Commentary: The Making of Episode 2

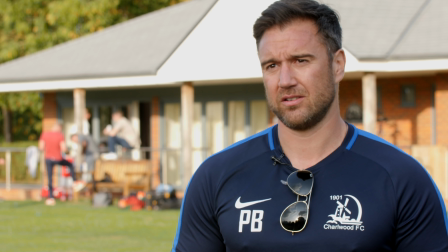yeah they sold warm cans of beer at charlwood so i guess i didn't miss out too much but the light was always changing on this day and generally on post-match talks because we hadn't got the lights out so we just went with whatever the sun was doing and we got away with
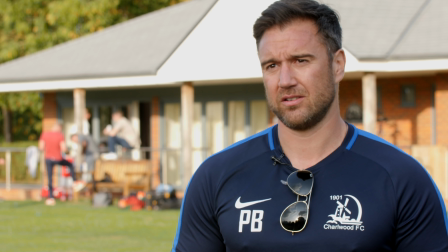it this looks all right that guy i watch on youtube who teaches you how to do lighting would probably tear this apart but it's good enough for what we're doing and i guess that kind of applies across the board things just have to look good enough and here barks probably does need a key light on him for a bit more shape and it's probably not right to have a lighter background than a darker person but you know you can see it
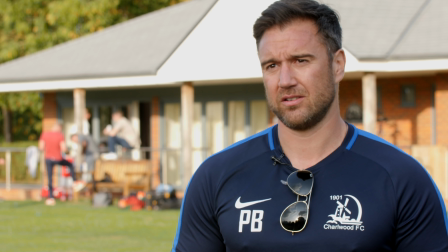clearly it looks nice enough pain is probably a bit too lit there i don't know i don't know what i'm doing with lighting really got to fix that um hoping that one of the guys the volunteers can take that over for me because i just i just don't have time to think about lighting plus it's expensive anyway you don't need to
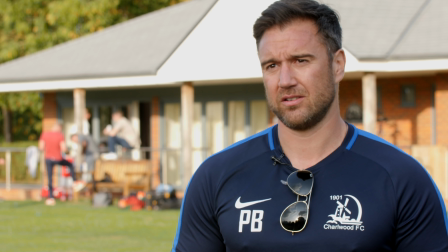know this um i wonder what barks is saying here hang on let me listen okay he's talking about competing at the top unsurprisingly um after one win out of two um there's still music in this you know
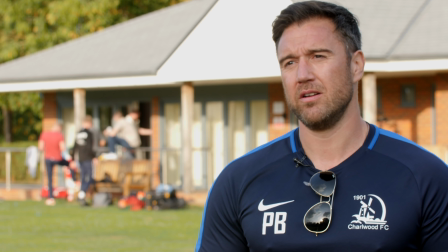i only use music at the start of episodes now i only used music to cover up my dreadful sound editing which is still not great but it's better than it was
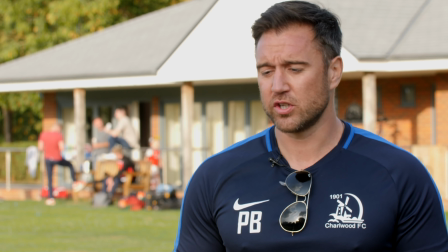um so yeah there's uh there's a lot of music throughout these episodes which i don't do anymore.
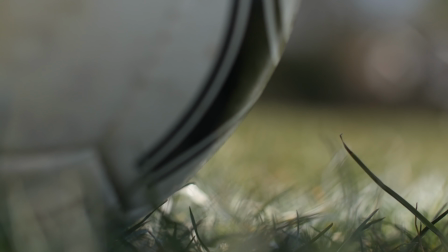So there you go. That brings an end to this director's commentary. I hope you enjoyed that.
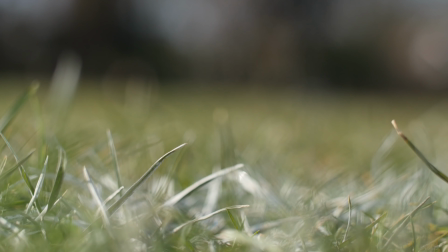I think it's odd that people listen to me, but here we go. You can hear plenty more of these on Patreon.